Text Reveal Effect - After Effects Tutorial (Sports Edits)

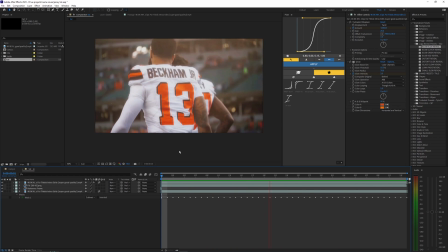4:14 So now, as you can see, we get a totally different result and actually looks really sick. So if you want to go ahead and use these effects, I'll have them linked down in the description below. There's a ton of different effects you get here. I'm going to bring on this Luma Fade. This one's pretty cool. It kind of outlines the text here and then fills it in.
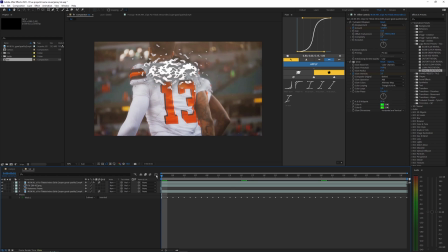4:30 So this one's kind of clean, but yeah, there's just tons of different ones. So once again, if you want to download that, that'll be linked down in the description below. But yeah, that's pretty much it.
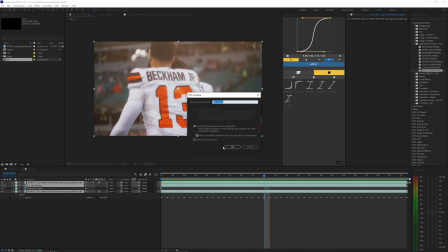4:37 I guess the last thing you could do is just pre-compose all these layers here and then just open up your scale and position
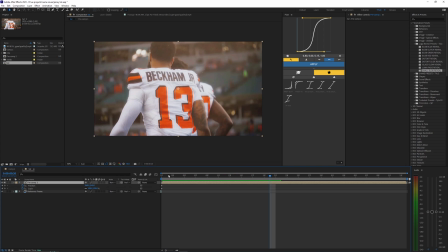4:43 values and then just kind of keyframe them to zoom in on the name here. as it kind of reveals. And then you just want to make sure motion blur is on. And as you can see, we now get this super clean kind of zoom in while the text is revealing. So it just adds a little bit more motion to it. You could even add shake to this if you want to add even more like motion depending on the song you're using. And if you want there to be like a pretty big impact on this name. So I'm just going to split the layer here on where the name kind of reveals.
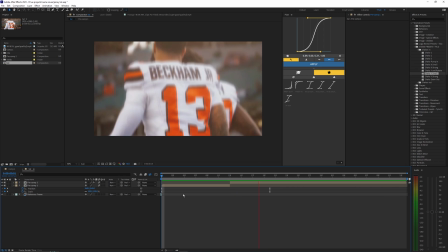5:09 Let's just go ahead and try this shake Y right here. See how this one looks. And yeah, as you can see, it just adds a bit more like impact on that name actually revealing.
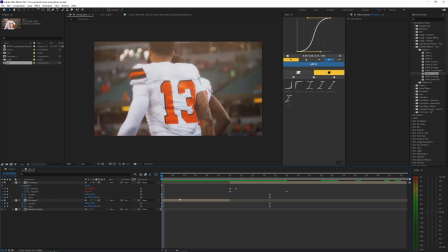5:17 So if you want to add that, it's up to you guys. You can just add whatever shakes you want. I just used my shakes that I have here, for example. But once again, I'll have those links or they'll be in my Payhip if you want to go ahead and download those.
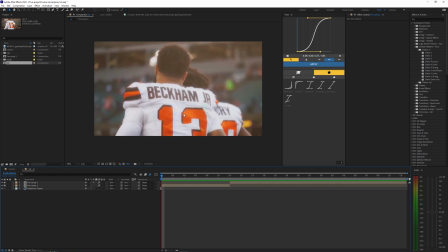5:28 So a lot of different ways you can kind of create that effect, but that's just like the easiest way I like to go ahead and do. So yeah, if you guys enjoyed this video, make sure to drop a like and subscribe to my channel, and I'll see you guys on the next one. Peace out.